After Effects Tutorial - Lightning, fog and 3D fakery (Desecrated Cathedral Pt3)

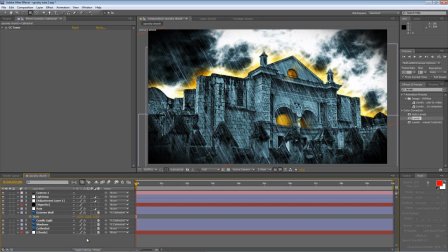To hide the exterior wall that's in the background, we are just going to cover it up with a bit of fog.
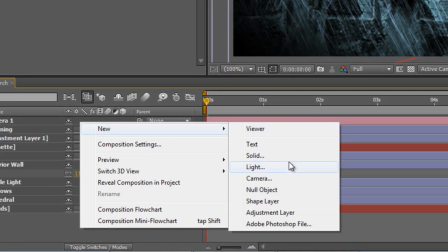So, first step, create a new solid. We'll call it fog.
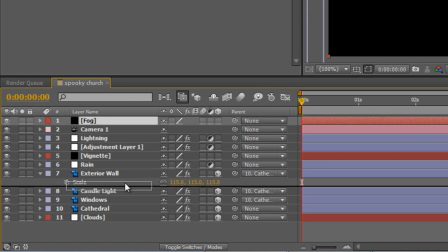I'm going to drag this fog layer so that it sits between the exterior wall and the rest of the cathedral elements.
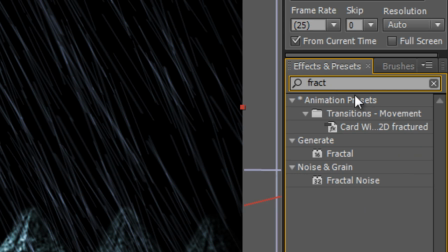In your effects and presets panel, find your fractal noise. Drop it onto the fog layer.
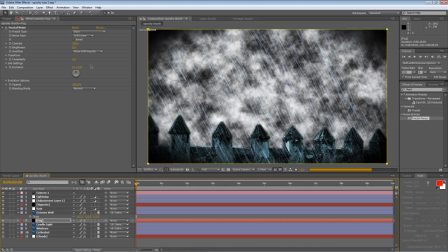Hit Ctrl, Shift, and N to create a new mask. Hit Ctrl and T to bring up the transform for that mask and just drag it down
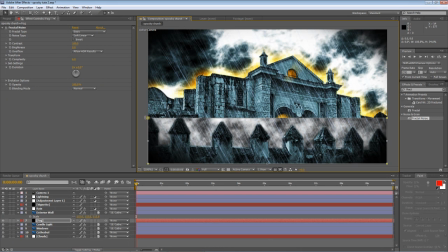until it's just above the exterior wall. Now I'm going to rotate it so it's in line with the perspective of the building.
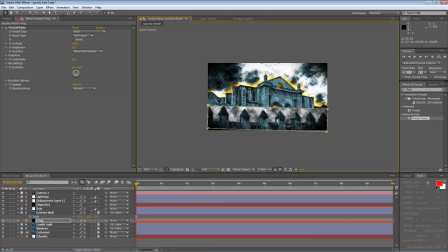Nothing fancy here. And just hold down Shift and just extend the mask parameters beyond the edges of the screen. Hit M to bring up the mask properties.
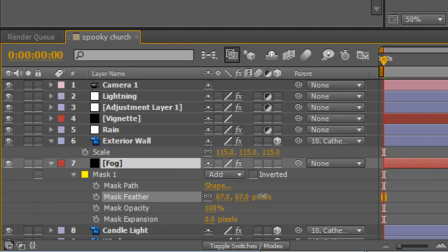Find the feather. And we're just going to feather that right down by about 90 pixels.
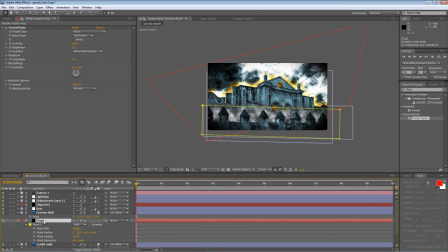Okay, it's sitting a bit high, so with the fog layer selected, hold down Shift and just nudge it down a little bit. We also want it to be animated slightly, otherwise it's just going to be static fog and that's not going to be very convincing at all.
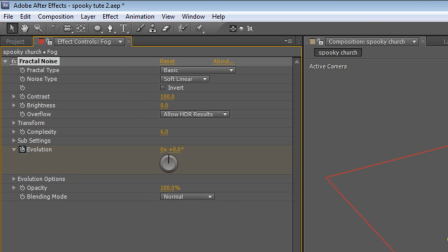So at the beginning of the timeline, tap the evolution stopwatch. End of the timeline, add a rotation value of 1. and just for a little bit more, twill down the transform, hit the offset turbulence to create a keyframe at the beginning of the timeline,
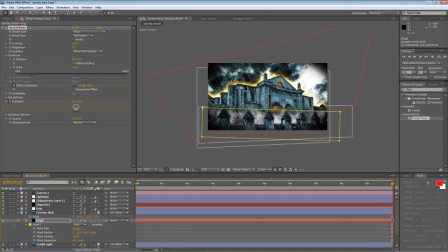move it to the end, and then just drag it on the X value just to have it slowly drift across the screen. Okay, so that's looking quite nice, but it's just a little bit too visible to make it look more transparent.
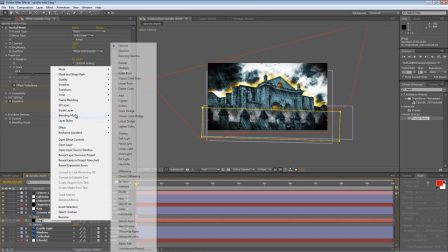But what I prefer to do is right click and select the blending mode of screen.
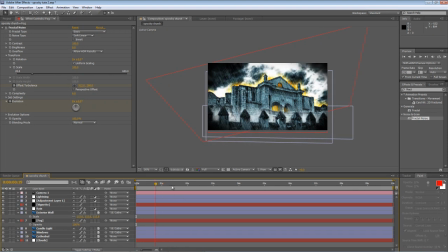And that just gives it that nice bleached out ghostly layer, which does a really good job of hiding the exterior wall points in the background. Okay, I'm pretty sure I'm at the end of my 10 minute limit, so hope you found it useful. Look out for part 4. Thanks for watching, and I'll see you next time.